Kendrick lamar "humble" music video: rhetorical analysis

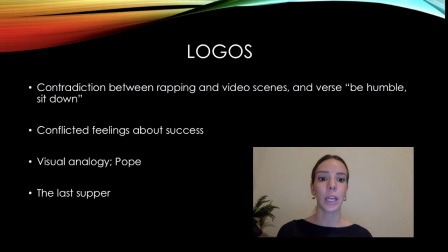4:17 On the first scene, he is dressed as the Pope to represent that he is considered a huge character in the rap industry, as the Pope is in Christianity.
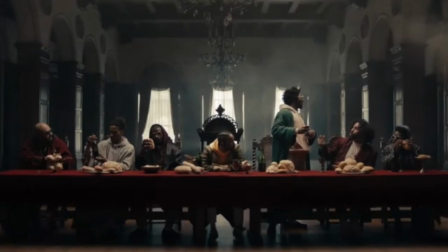4:26 On another scene, Lamar recreates The Last Supper from Leonardo da Vinci,
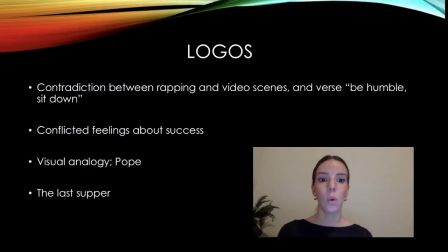4:31 Lamar representing the character of Jesus, which again represents his superiority and power.
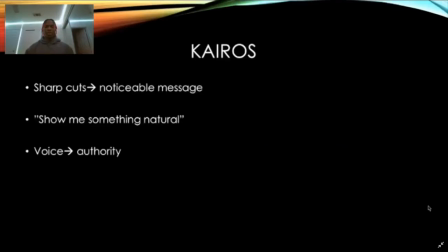4:38 The video has very sharp cuts between the scenes. Rather than typical and expected fade transitions using music videos, the video editor employs this form of transition to somewhat shock the audience and to pay more attention to the video and its underlying message.
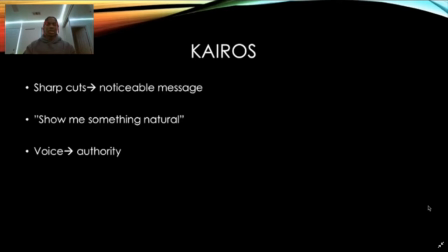4:52 Video editors have been seen to do this in an attempt to make a message that would typically go ignored for very glaring and noticeable. Kendrick says show me something natural like Afro and Richard Pryor. When he says this,
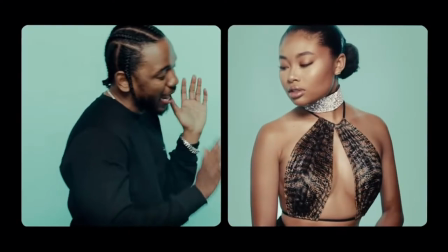5:05 a woman walks into a part of a split screen showing her natural
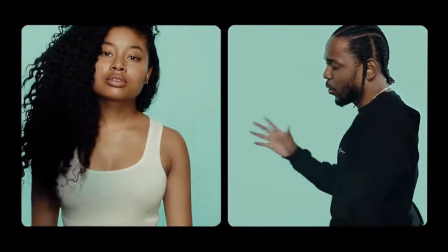5:10 self with acne and her hair undone while that was opposite before.
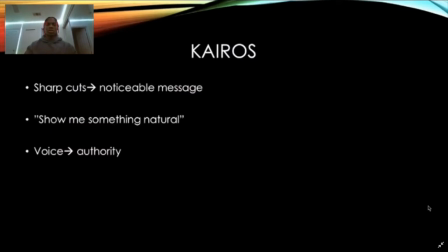5:15 The scene also cuts to a shot of a woman's behind in its natural state showing all the stretch marks and cellulite when he says, show me something natural like ASS with some stretch marks. In this music video, Kendrick's voice is reminiscent of the voice of an individual with authority.
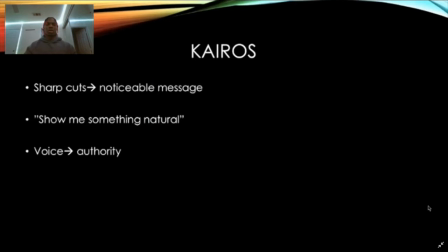5:31 He sways off his typical cool, calmer, collected voice to deliver a manifesto sort of speech to his audience through music.
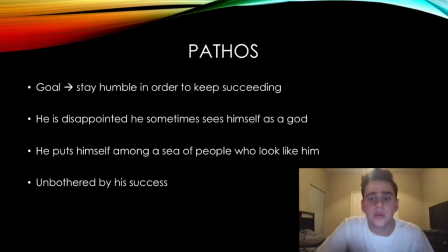5:40 Yes, thank you Tifei. Hello, my name is Alfa Perez and I'm going to explain how Kendrick Lamar uses his pathos to get his point across in the humble music video. To me, what Lamar is trying to say in this video is that even though he has found fame and success in music, he has to stay humble in order to keep standing out.
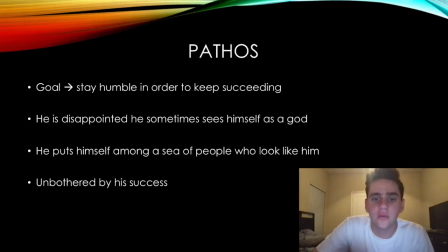5:59 La Eugenia previously said Lamar represents himself with the image of a god or a king in some scenes, but then the video cuts to himself looking unhappy, maybe even disappointed it at himself and saying be humble reminding
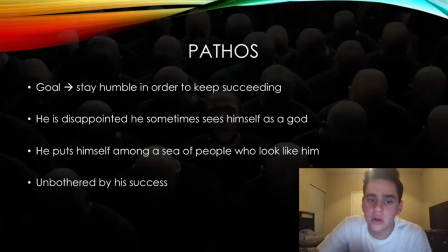6:15 himself to stay down to earth however at the same time in this scene he puts
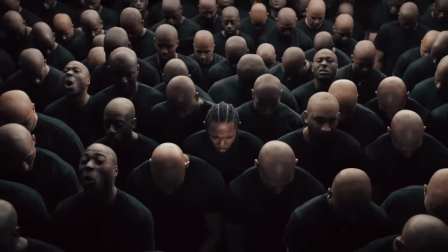6:20 himself among a sea of people who look like him but still everyone can tell who kendrick
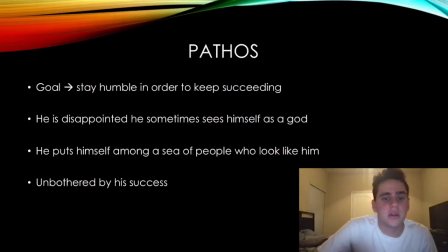6:24 is this shows that by being humble he will keep standing out from the rest in another scene in which he is at the hairdresser with some other women he shows absolutely no emotion and seems unbothered by his success, showing his humility and showing that he is still the same person he was before all the success.
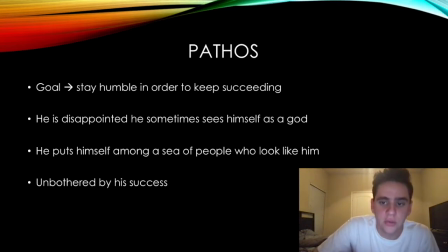6:45 Now Gabriel is going to explain how Lamar uses ethos in this video. Good evening, my name is Gabriel Lomboy.
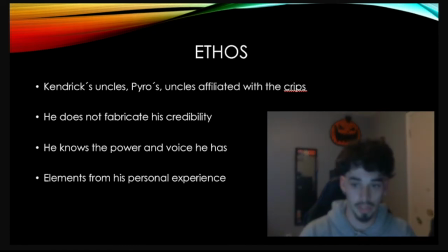6:53 Me and my group are presenting Kendrick Lamar's humble video. I have been given the raw ethos at the time stamp of 159 in Kendrick Lamar's humble video. The camera panels from him It then panels to the left To show his cousins who were gang
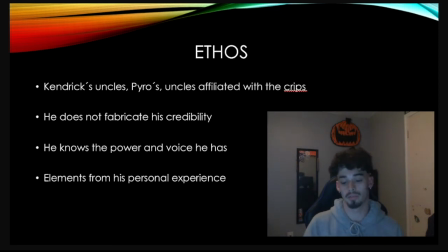7:07 affiliated with the Pyrrhu Bloods It then panels to the middle With um His uncles being shown in the middle Who are not affiliated on both sides with any gang activity And then finally it panels over to the right To show his uncles who are affiliated with the Crips Uh, he does not fabricate his credibility Uh,
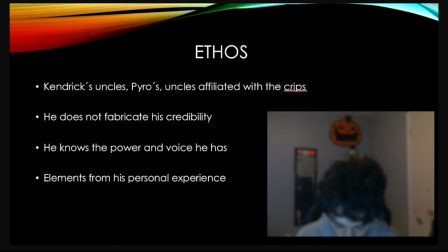7:27 I would like to quote a lyric from Kendrick Lamar On Humblewood says this shit way too crazy a you do not amaze me a i blew cool from ac a obama just page me to finally say that kendrick does not fabricate his credibility the meaning behind what kendrick is saying is that all he has been through with poverty his
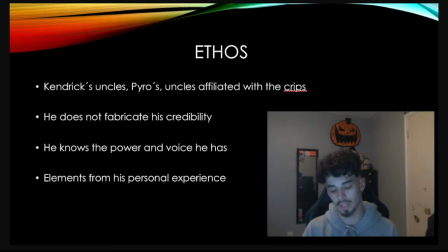7:44 family killing each other and not being able to have a true family because of the affiliations has never switched for what he argues for in an interview he talks about what he's quoted for in the beginning of the song i remember syrup sandwiches and grandma's allowances.
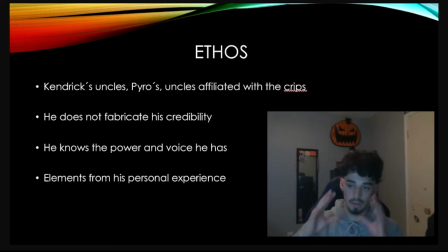7:59 Everything Kendrick has gone through he is able to put it in a visual perspective and analyzes it very quickly and he is also able to transfer the things he's gone through in a visionary.